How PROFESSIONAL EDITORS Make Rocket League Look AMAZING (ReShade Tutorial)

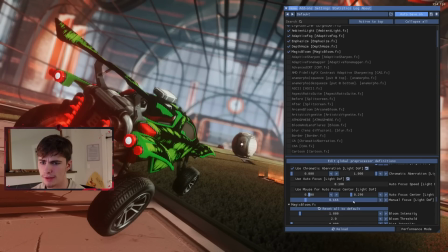[4:09]
Autofocus sucks, all right? I use manual focus. And then you can change the distance in the manual focus. So right now I've got it at 0.166. If I take it down to 0, pretty much everything's going to be blurred out. Even the front of this car is going to be blurred out. Because the way that ReShade works is it uses a depth map.
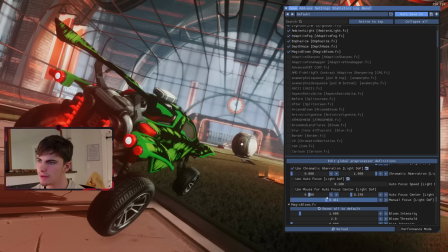[4:24]
If I undo it all the way, nothing's going to be blurred out because it's going to be saying that even those objects in the very back, you know, it's a manual depth of field here. So I'm going to take it back to about 1. I'm going to leave it at 1.6. Next up, I use a lot of ambient light. And you can see what this is doing. Some of you might think it looks better without it. Some of you might think it looks better with it.
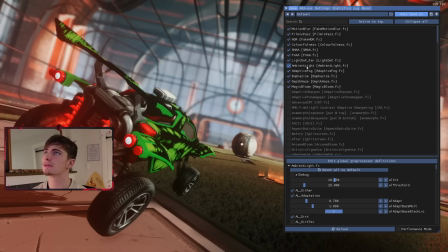[4:44]
That's the fun of ReShade, is you get to experiment and figure all this sort of stuff out for yourself. It actually does look pretty slick with it off. Yeah, you just got to figure out what kind of effect you're going for here. I'm going to leave it on. You can see an ambient light. It's got their own settings to talk about. Something else I use is HDR. Whatever.
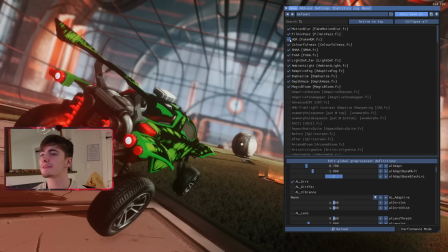[5:00]
If your graphics card doesn't support an HDR, this is awesome because you can make it look like it does when you go to post it.
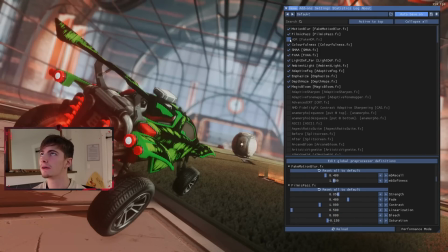[5:06]
And you can see that makes the darks darker, makes the whites whiter, makes the colors more color. Same thing with colorfulness.
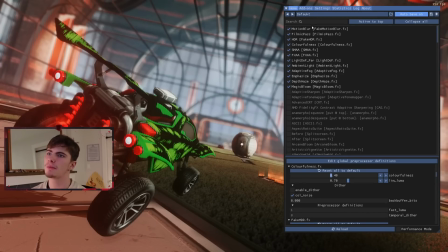[5:13]
I use colorfulness all the time. So I've got my default preset. This is the preset I normally use when I'm making edits, depending on the map that I'm on. And you can see right away, I've got a lot of effects going on here, right?
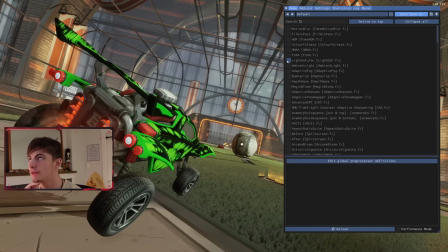[5:25]
If I turn them all off, this is what Rocket League looks like. It really does not look that good. You guys won't notice a difference when you turn on motion blur, but if you're recording, motion blur is a lot more cinematic than not having it on if you're recording like an actual video clip.
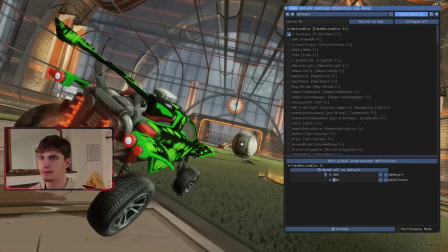[5:39]
So I leave it plugged in because I'm always, it doesn't hurt to have it on. The next thing I turn on is Filmic Pass. And you can notice right away that Filmic Pass kind of increases that contrast as well as it reduces the saturation a little bit, but I don't know, in a very cinematic way, it's hard to describe. After Filmic Pass, I turn on Fake HDR, right?
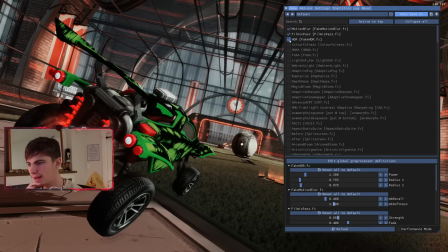[5:57]
I use Fake HDR because even though my GPU supports high dynamic range and my monitor does, I don't really understand it, so I just leave it off. But it's got a fake one, so I just turn that on. Colorfulness, this pretty much does exactly what you'd expect it to.
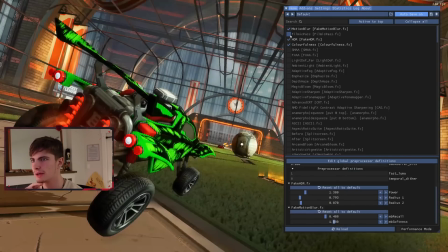[6:10]
It brings some of the saturation back that Filmic Pass takes away.
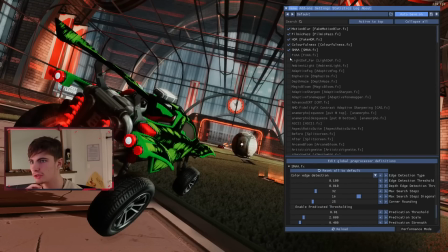[6:14]
SMAA and FXAA kind of smooth out some of the sharp edges and shitty anti-aliasing that Rocket League does, just to make it a little bit less jarring on your eyes. Now this one I use no matter what preset is on, I'm pretty much always using this, Light_DOF_FAR. There are settings within all of these presets as well that you can change around.
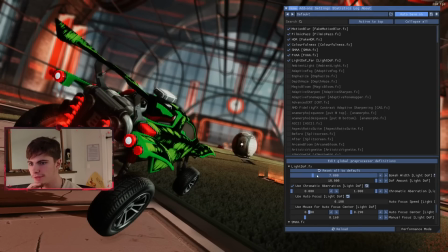[6:32]
So for example, on Light Depth of Field FAR here, I've changed my bokeh width to be 7, and I've changed the depth of field amount to be max. I want the max amount of depth of field and I want it at a width of 7. So I don't want it too crazy like that. And I don't want it non-existent at 1. 7 is perfect for me.
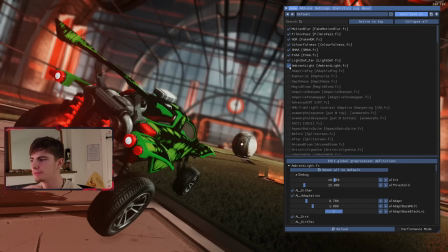[6:52]
Ambient light adds a little bit of ambient light and bloom. I really like using this one. It just kind of adds a little bit more life to the photo or to the clip. Adaptive fog is also really big. I like using this one because you can actually change the color of the fog in the background. You can see it adds some brightness to the end, to the back over there.
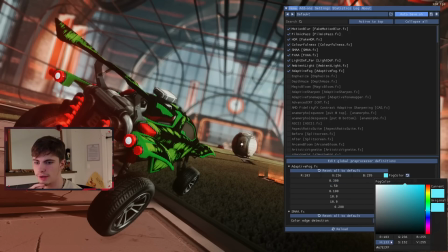[7:09]
But with adaptive fog, you can also change the color of the fog. So right now, I'll just copy this code so I can save it, because this is what I like using. But I could also make the scene even a little bit warmer by doing something like this.
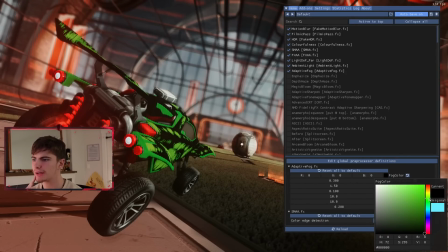[7:21]
I could just make it brighter, could make it black. I could bring it down and even make it green because the octane here is green. Maybe not that green, somewhere around there. The opportunities and the possibilities are really endless here. I'm going to leave it at the original color.
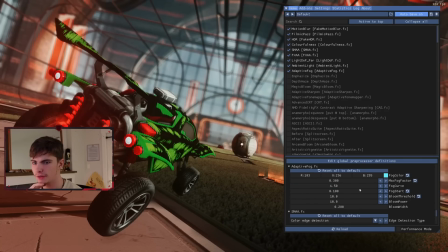[7:35]
I really like it. You also can change the max fog factor, fog curve, where the fog starts, all these sorts of things. You can copy my settings here if you want to for this whole preset. I use Emphasize, and Emphasize really just, it messes with the focus a little bit and emphasizes, I think, the center of the screen.
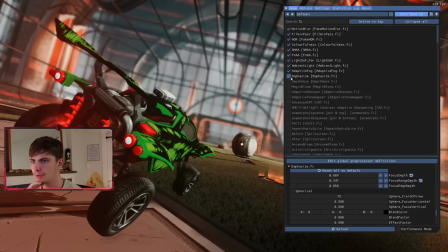[7:52]
You can see right here, kind of pulls some color out. I like having it on. Same with Depth Haze.
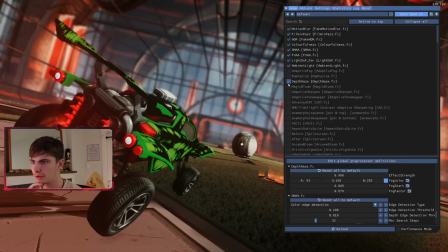[7:56]
Depth Haze is almost like Adaptive Fog. If I turn these all off, you can see Depth Haze. It adds haze in the depth. Pretty axiomatic. That's a new word for me. Learned that the other day.
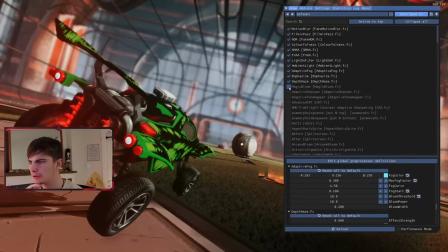[8:08]
Now, Magic Bloom kind of increases the brightness and bloom of the entire picture.